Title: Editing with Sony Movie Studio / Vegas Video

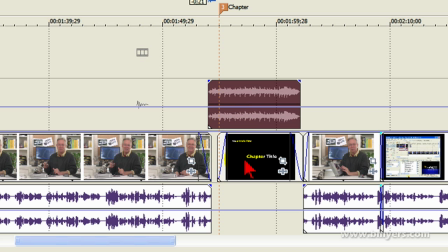4:13 The music starts playing just as I finish speaking. Here's my next chapter title.
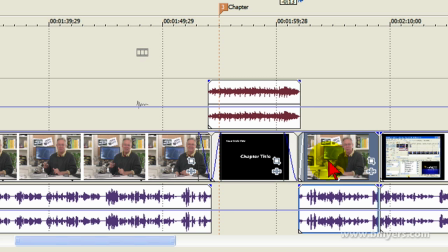4:18 I'll put it right there. There's my next intro. I'll show you what this looks like.
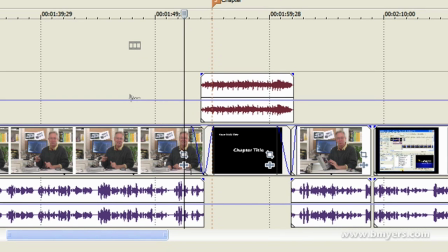4:23 We'll just put it on the timeline and you can see.
Cover. So let's get started.
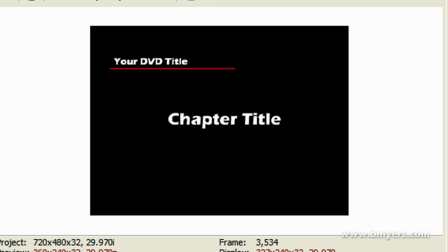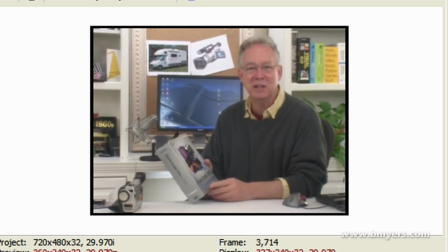4:34 In this first section, I'm going to give you...
So you notice that was a nice, smooth transition.
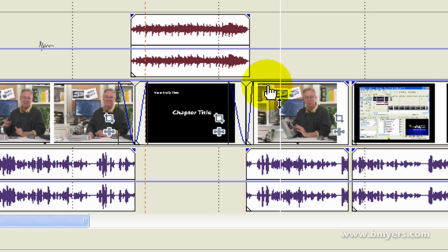4:38 The music actually plays from just before I stop speaking to just after I start speaking here, and it gives me a nice, smooth transition from the two parts. And then in this segment, I'm introducing, this is one of my intro clips. It's only about 9 seconds long.
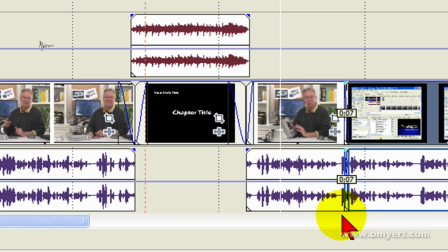4:54 And here's my Camtasia video, which I just overlap so that I finish this segment and it goes directly into the Camtasia.
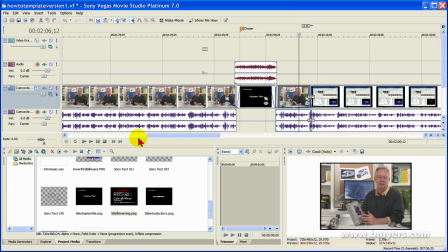5:02 Let's take a look at this.
Editing on Sony Vegas Movie Studio.
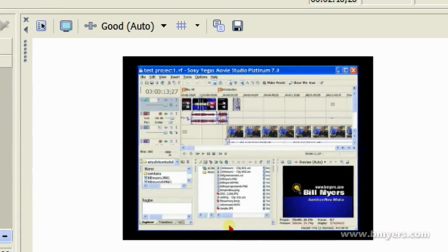5:07 Before we get started, I want to show you what one of my...
So that may have been a little bit tight, so I can pull this back so it doesn't hit so hard.
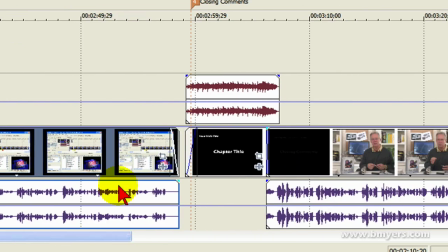5:13 I can overlap it just like that. Anyway, it's just a matter of building blocks. And then once this chapter ends, I'm going to bring my intro music as a bridge between the two chapters.
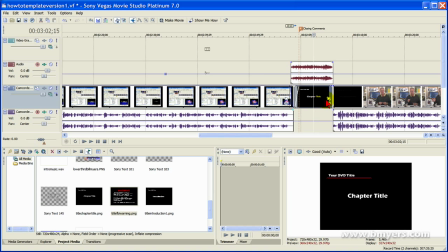5:22 I'm going to move the chapter title in right there. I'm going to bring my next video in there.
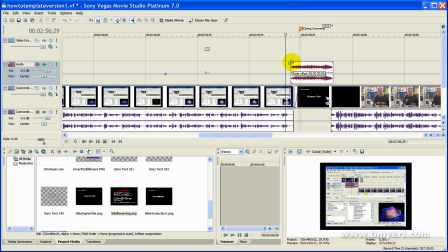5:27 I can play it so that it sounds good. I always fade this music in and fade it out.
Go effects.
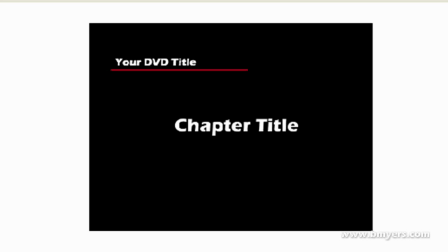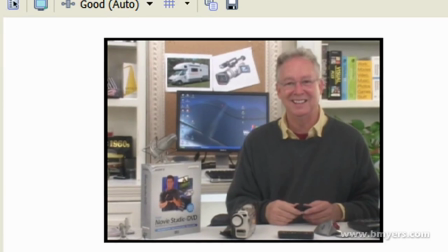5:45 And this is my closing chapter. And you notice that I've just brought the video up there the way I want it.
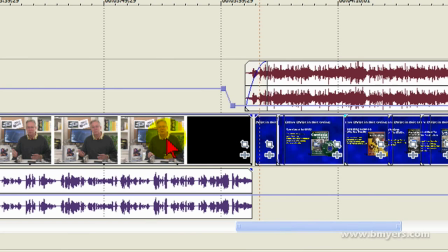5:51 And I come down here at the close. And this is where I tell the viewers, thanks for watching the video. This is the close. And then at the close, I'm going to play a little bit different music because I'm going to put credits up. And I'll show you how that works. Here's my credit, what I call my closing music.
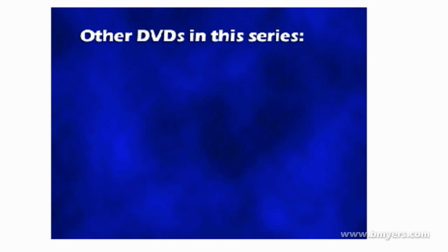6:08 Thanks for watching.
And you notice that the closing music actually started right before I said thanks for watching.
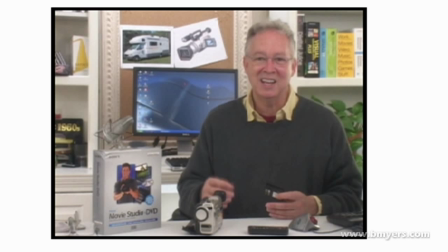6:15 And that's a nice transition.
Thanks for watching.
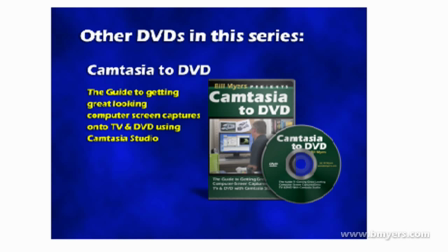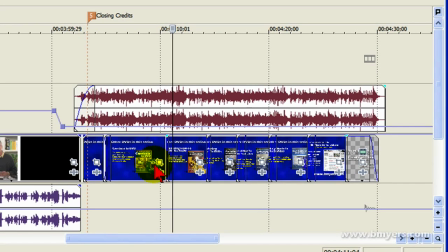6:26 So during the closing, I show either credits or products that I'm selling. And the very last thing I put on my screen is the FBI warning. And I time the length of this FBI warning or the copyright notice so it ends with the closing music. And again, you can do that by changing the length of your elements. And I'm just going to have it right there where it closes.
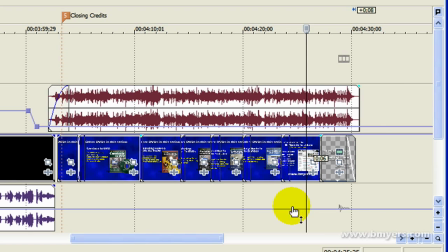6:44 And watch how nicely this ends up.
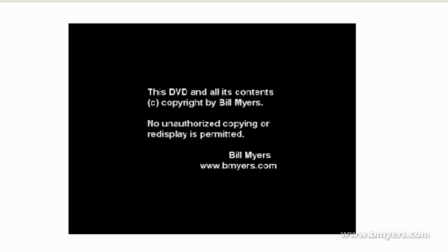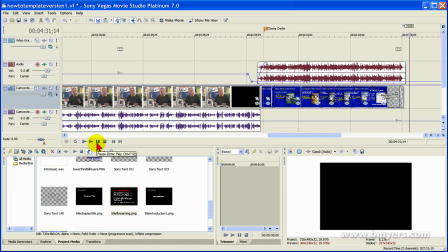6:55 So actually, that's the whole process of putting together all your pieces from your video clip. You only need four tracks.
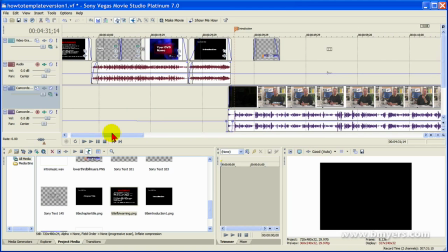7:01 That's two audio tracks, two video tracks. And you just line the pieces up. And you can move the pieces around any way you want until you get them the way you want.
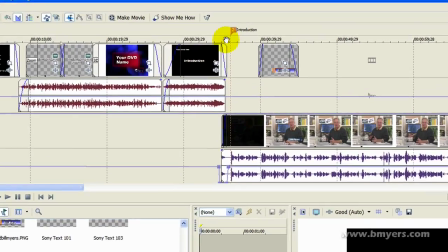7:08 And the other thing that I do, as you notice up here is a flag, I press M button,
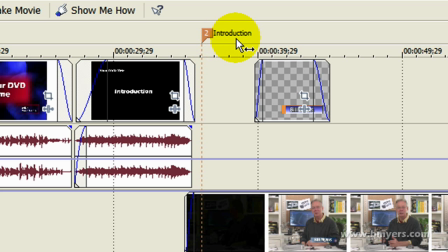7:13 which creates a chapter marker and put the name of the chapter there so that when I take this video into DVD Architect, these will be my menu buttons. So I have a menu button here for play all.
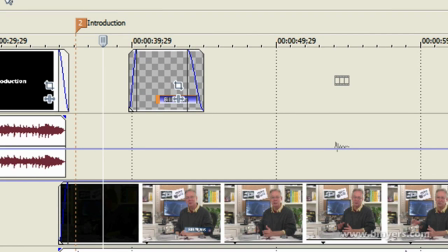7:26 I have a menu button here for the first chapter, which is the introduction. I have one here for the next chapter.
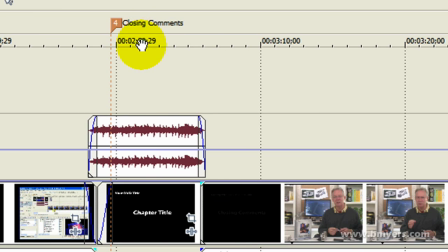7:34 I put one for every chapter throughout. For example, here's one of the closing comments and then the closing credits.
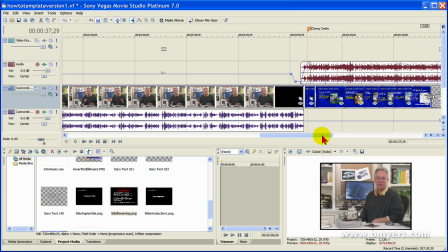7:40 In most of my videos, I have 10 to 12 chapters. Each chapter will be 4 to 5 minutes long, which gives me a 60-minute video. Anyway, this is how I put my videos together. It's a fairly easy process. The hardest part is probably finding the right music and then learning to use the music to
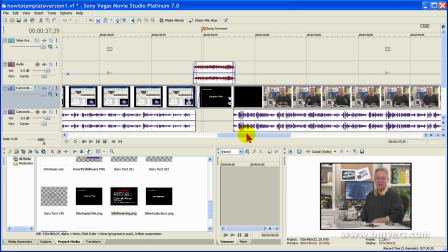7:58 tie your chapters together and creating chapter titles that are simple but are effective.
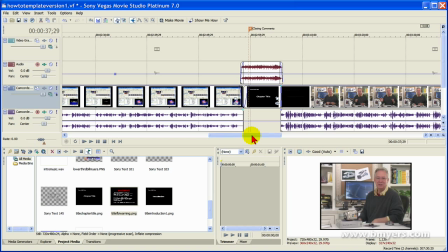8:04 I'm Bill Myers. This is this video tip goes together with the article on my site on the series of 30 days to creating and publishing your first how-to video. Find more like this at my website, www.bmyers.com.